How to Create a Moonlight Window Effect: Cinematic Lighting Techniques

Okay. Woo! That almost took out my feet. That would have sucked. All right. I'm all sweaty now because it's Florida. We're doing that outside.
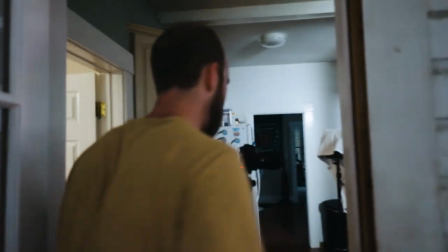[4:24]
Filmmakers work hard. AC where it's at. Come on in.
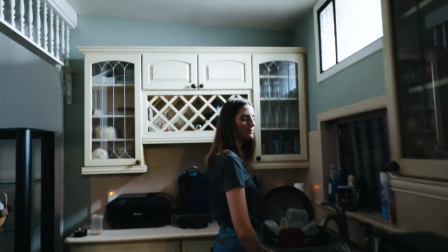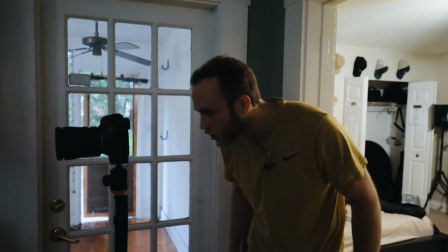[4:34]
Awesome. So we're starting to look a lot, lot better here.
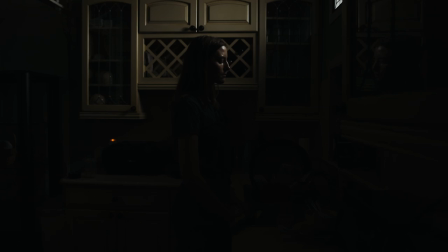[4:40]
Got a nice kind of moonlight effect. However, it's not quite enough light.
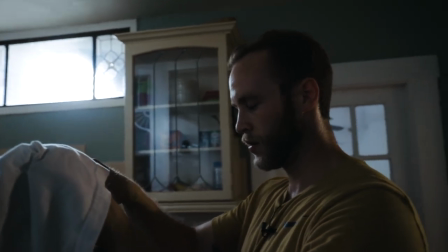[4:46]
So striking. We're going to turn this guy on.
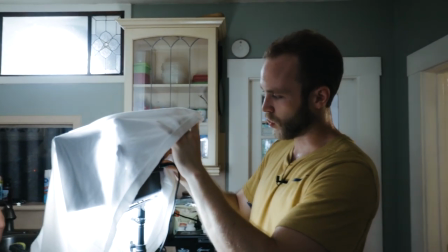[4:53]
Again, we're going for more of just a clean white modern look here.
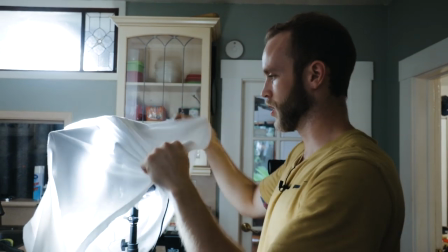[4:57]
So I've got zero tungsten light going on here, all daylight balance.
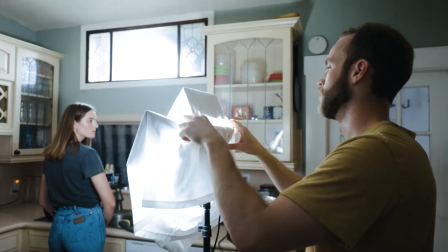[5:04]
And we're going to blast this into the room.
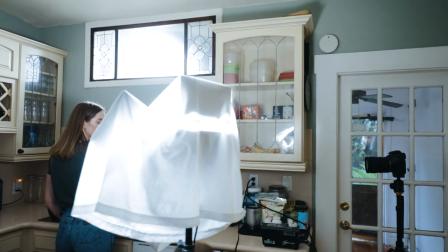[5:10]
Oh, I'm dropping everything today.
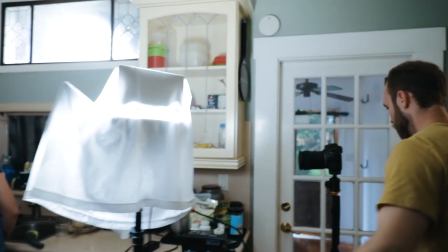[5:14]
Alright, so that right there, just adding a little more natural and ambient light into the room.
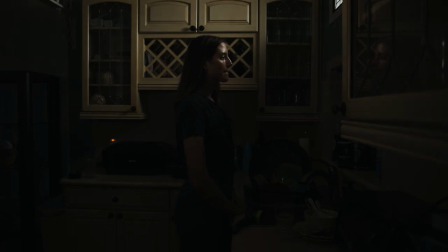[5:22]
And I'm actually going to tone it down a bit. It's not as much as I want. So as you guys can see here, that's affecting in it. Something like that. Add a little more to the room. Okay, awesome.
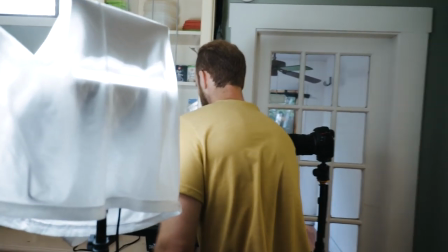[5:38]
And so now we're going to add some haze. Add some haze into the room. Again, this is going to help us really get that final cool stylized look.
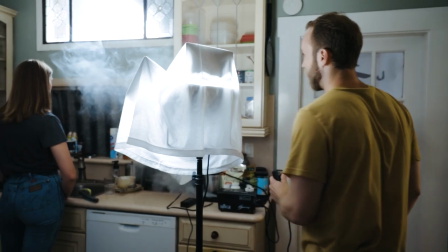[5:54]
So I'm going to pump this for a while here. and again this is because I'm going for a very specific and
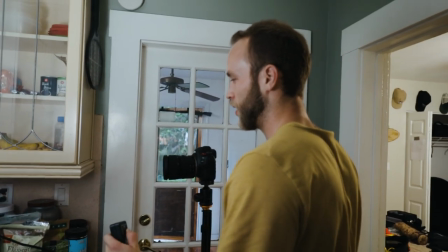[6:01]
stylized kind of moody look here for late at night.
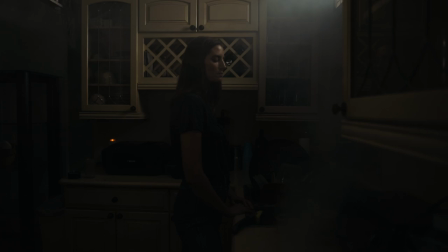[6:10]
Okay pump a little bit more.
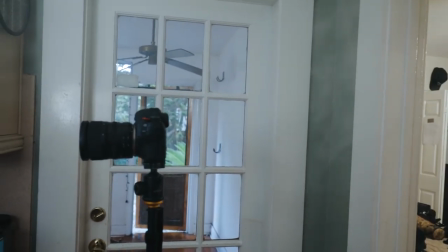[6:17]
So we're now at 4200 Kelvin. It's got a great moody again cool dark look here.
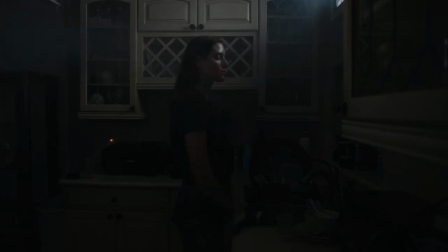[6:25]
We're almost done. Again we've just got this haze lingering here
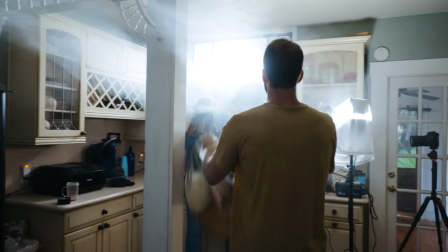[6:32]
so we're going to help it settle by
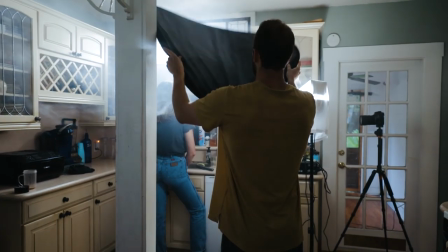[6:37]
moving around here which probably should do too if you
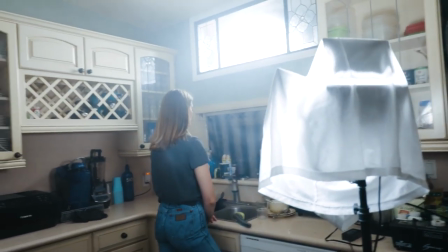[6:42]
can close all the other doors shape you can kind of turn around real quick so
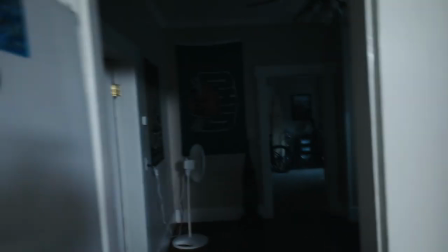[6:47]
right behind Shay here is this doorway so it'd be helpful if you
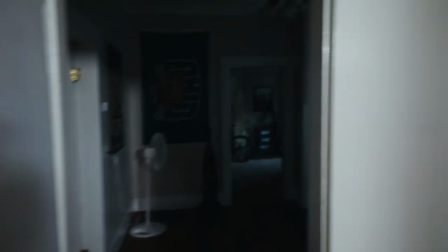[6:52]
can kind of block off seal off all the doors and stuff like that so you're keeping the haze in there.
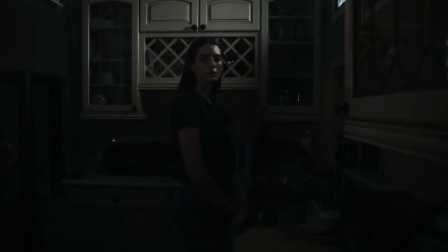[6:57]
This looks pretty good and you can see how much the haze has really helped fill the light.
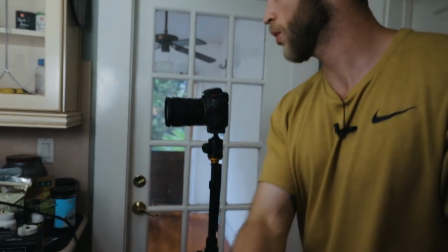[7:04]
So I'm actually dropping the ISO a bit more. So I dropped the ISO from 400 to 250.
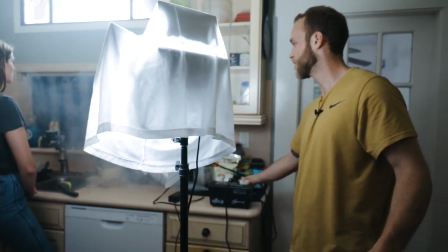[7:11]
I'm going to add a tiny bit more haze and then I think we're going to be settled and good for our final look.
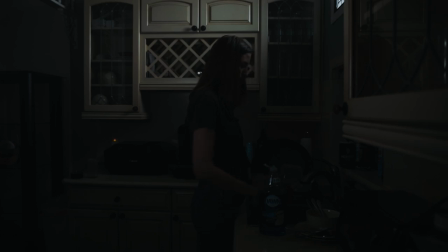[7:19]
And that's it right there guys a really really simple moonlight look just again giving that slight little appearance like we've got some nice moonlight coming in through the top window here and again we're kind of killing out all the other light we're making sure we're not getting any ambient line from any of the other rooms we've got the door closed we've got a duvetyne if you will on the other window there so we're blocking off all the light the only thing I would maybe change or do a bit different. As you can see in the top framing here, you see a little bit difference in the light chain.
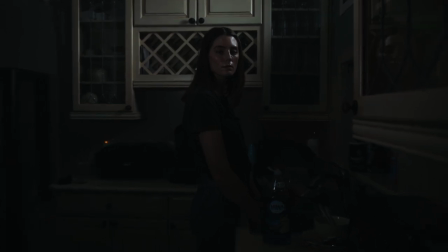[7:54]
So we're seeing where the light's coming through. So I would maybe just poke in a little tighter with the image.
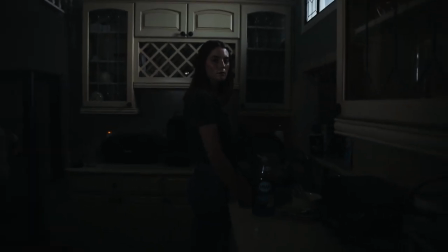[8:00]
Or again, I would pull out and change the angle here, just so we're kind of seeing that moonlight effect.
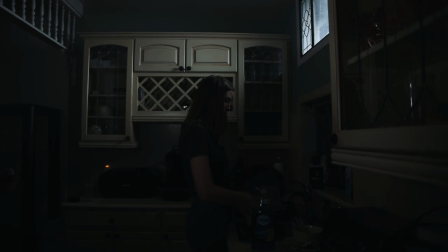[8:09]
So I might do something like this right here. Or again, we've got more of an uplifted look.